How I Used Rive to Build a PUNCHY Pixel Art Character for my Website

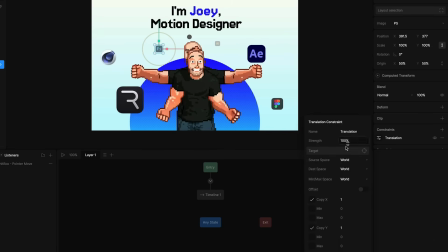So let's set up a translation constraint and let's target the mouse tracker.
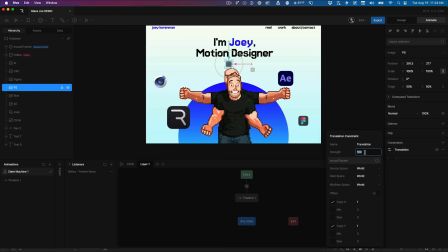But let's set this one to maybe 2% because it's further away. Now, Rive is moving more than Photoshop, but they're both kind of moving the same way. And maybe it would work even better if it was lower than 2%. Maybe it's just 1%.
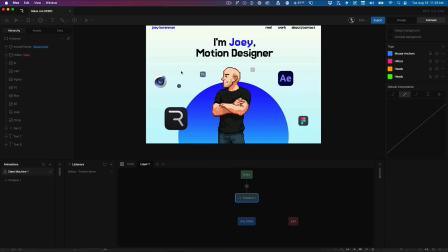Right? And you can see how we're starting to get this fake parallax. So I'm going to quickly go through and set this up on all the other icons. The ones that are closer will have a higher percentage. The ones in the back will have a lower percentage.
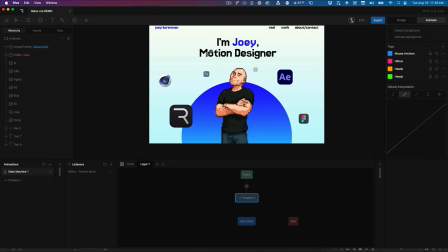So those are all set up, and you can see it just gives you a little bit of parallax.
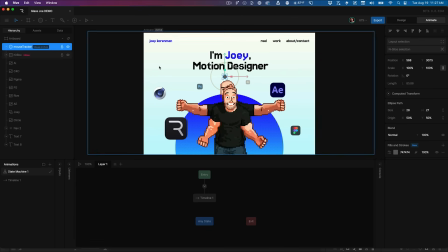Nothing crazy, but, you know, just a little extra something. Let me turn off the visibility on the mouse tracker and just check this one more time. And this is pretty great. Now, there's a tiny little thing that I'm noticing. So if my mouse is over here and I start the state machine, everything looks good.
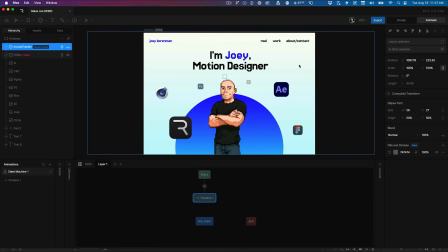But when I move my mouse, everything jumps. Why is that happening? This is just troubleshooting in Rive. Happens all the time. So basically what's happening is those icons are where their initial position is when the state machine starts, because the mouse has not yet moved. As soon as it moved, it triggered the listener, which updated the constraints, and everything jumped. And from that point on, everything moves smoothly, but that initial jump is annoying. So how can we fix that? Well, the easy thing would be to just have those icons kind of scale up from 0 so they're invisible until the mouse moves.
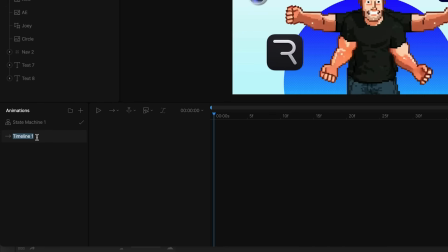I think it's a simple solve. So what I'm going to do here is on this timeline for this artboard, I'm going to name this intro.
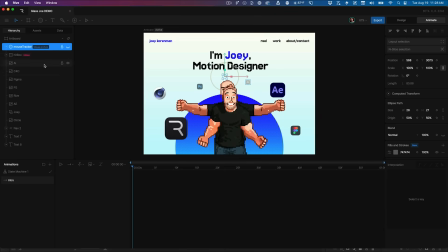And we can do a few things here actually. So why don't we first put a little scale up on all of these icons.
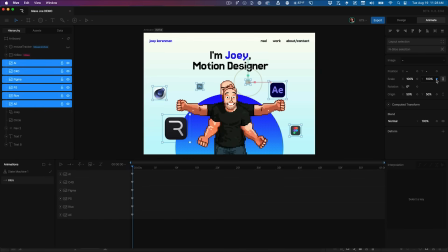So I'm going to make sure my scale X and Y are locked together. I'm going to put keyframes here so they're at 100%. And then I'm going to move this down just a few frames, maybe 10 frames.
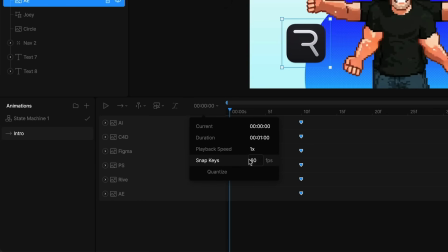This timeline is currently running at 60. And I don't know, it might be cool to try doing this at 12 too.
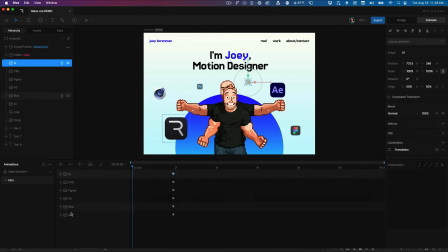So I'll set that to quantize at 12. And then on the first frame, I'm going to set all of these to 0. And what's cool is I can just select all of these. And let me move these keyframes a little bit further apart here.
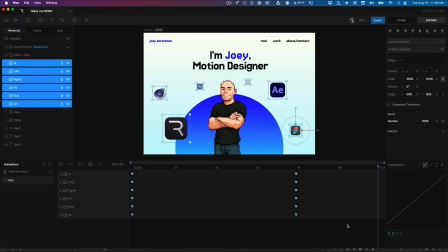And what's cool is I can select all of these, so they're going from 0 to 100, but I can use that elastic interpolation. And I don't know, maybe I set a period of 0.5, and now you're gonna get this instant little easy kind of scale up with a little bounce to it, which is kind of cool. Let me make this timeline a little bit longer. Let's make it 3 seconds.
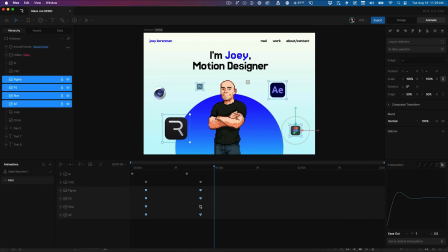And then we can just kind of offset these randomly so that you get a little bit more randomness to the way they kind of appear, right?
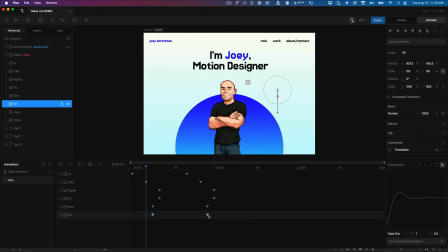I think it'll just be a little bit more interesting. So I'm basically just kind of messing around with the timing of these. There's no rhyme or reason to it. And so now it looks like this. Much better.
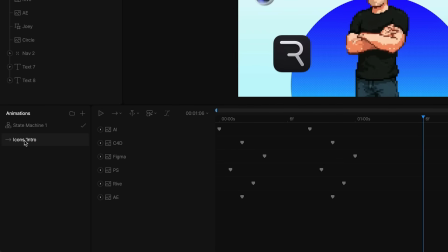So this is something I want to trigger. I'm going to call this icons intro because this is going to be separate from any other intro animation we do. So now we need our state machine to be able to trigger this. And so what I need to happen is when the state machine starts, I need those icons to be invisible.
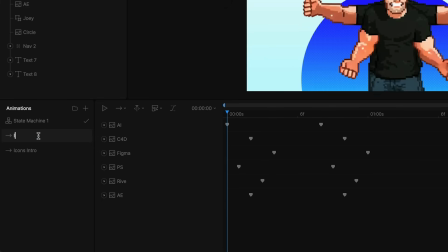So let's duplicate this timeline and we're going to say icons disabled.
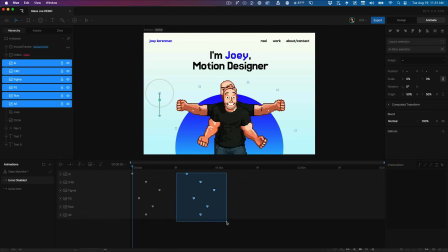And what we're going to do is just get rid of all of the keyframes other than the ones where they're set to 0.
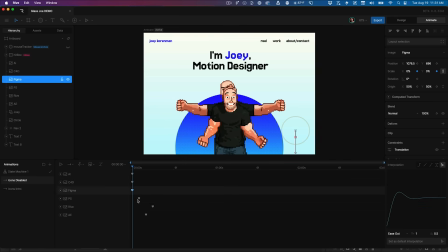And just to clean this up, we can line them up on the first frame. It doesn't really matter, but just for my OCD.
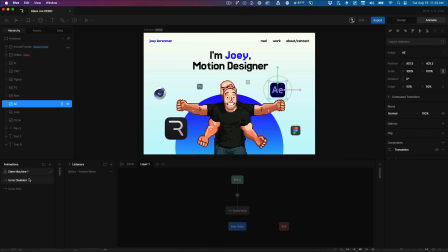There we go. All right, so what I want to happen is when we start the state machine, we're going to start in the timeline where the icons are disabled. So they're just not visible at all. Then we're going to go to the icons intro, but we're only going to do that after the mouse has moved.
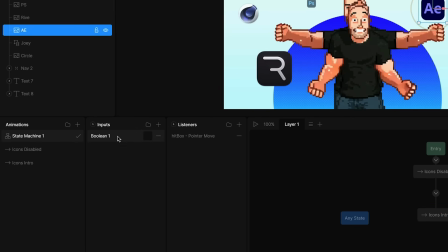So in order to do that, we're going to need an input. So I'm going to add another Boolean input, and I'm just going to name it mouse has moved.
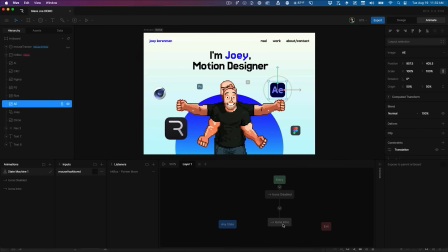All we need to do is listen for this once and then activate the icons. And that way we won't have that weird little jump. So what I can do is I can tell this listener, hey, right now, when you detect that the mouse has moved, you're aligning the mouse tracker.